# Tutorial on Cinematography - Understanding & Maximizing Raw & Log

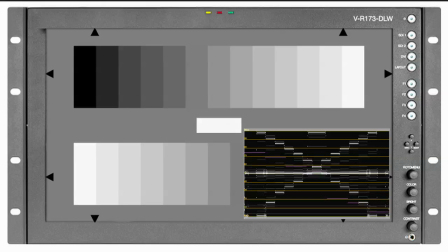(8:27)
I recommend you test setting up on a grey chip card and monitor the waveform carefully,
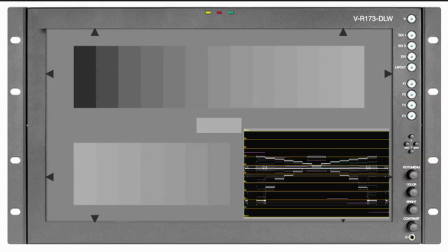(8:34)
as you will have no standard reference to the alterations you have made if you don't.
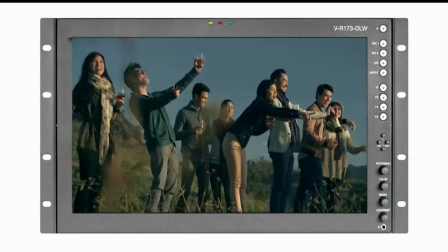(8:40)
Take this high contrast scenario as an example. The highlight in the sky is at approximately f16.
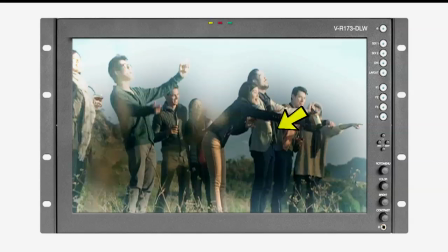(8:47)
The subject exposure is as low as f4. That's an acceptable exposure ratio. However, to keep and penetrate the color in the sky, which is what I want for this shot,
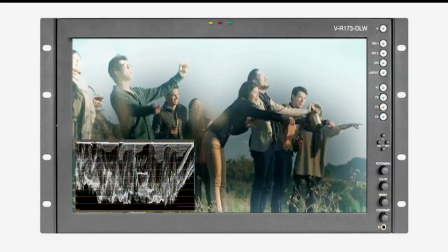(8:59)
as it is supposed to look like a warm sunrise, I will limit my exposure to f5.6.
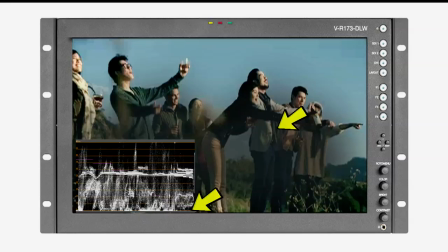(9:06)
That leaves the dark areas crushing on 0 IRE, so there will be no detail or separation in the shadows at this exposure. By applying a curve to my knee, I can reduce the separation of the whites.
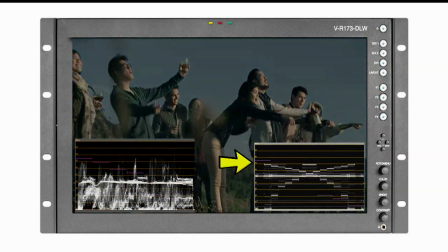(9:20)
This drop in the upper range of the IRE allows me to open up my exposure without clipping. This line on the waveform is the sky. The higher it is on the IRE scale, the closer it will be to white. So I want it around 50 IRE to make it look like an early morning blue.
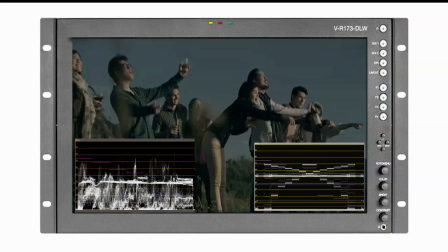(9:39)
To put back detail into the blacks, I am going to apply a curve to my black gamma.
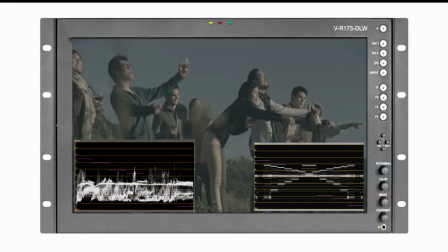(9:46)
This makes the image look very low contrast, but also saves all the detail in the shadow areas. The ratio between the sky and the subjects is now quite narrow, resulting in a very wide latitude.
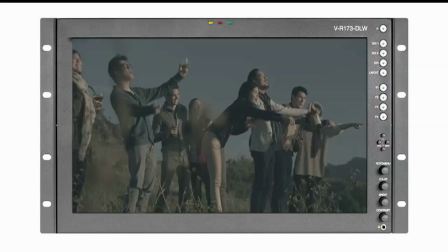(10:00)
I can now expand my curves in grading, choosing how much detail I want to save,
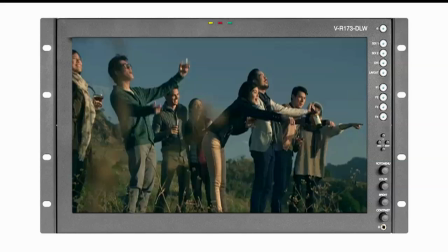(10:06)
as there is plenty of it in both my knee and black gamma. Standard Rec 709 does not have the range to maintain that amount of tonal detail,
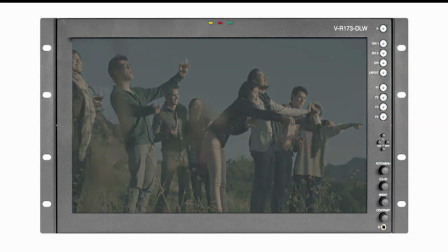(10:16)
but if you are not going to grade, you won't want your final deliverables to look like this, so when not grading,
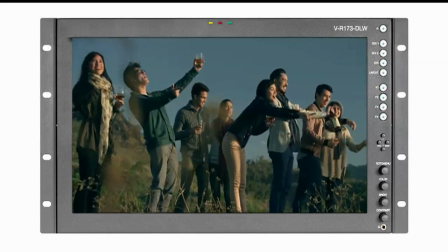(10:24)
it is better to use 709. I hope this information will be useful to you.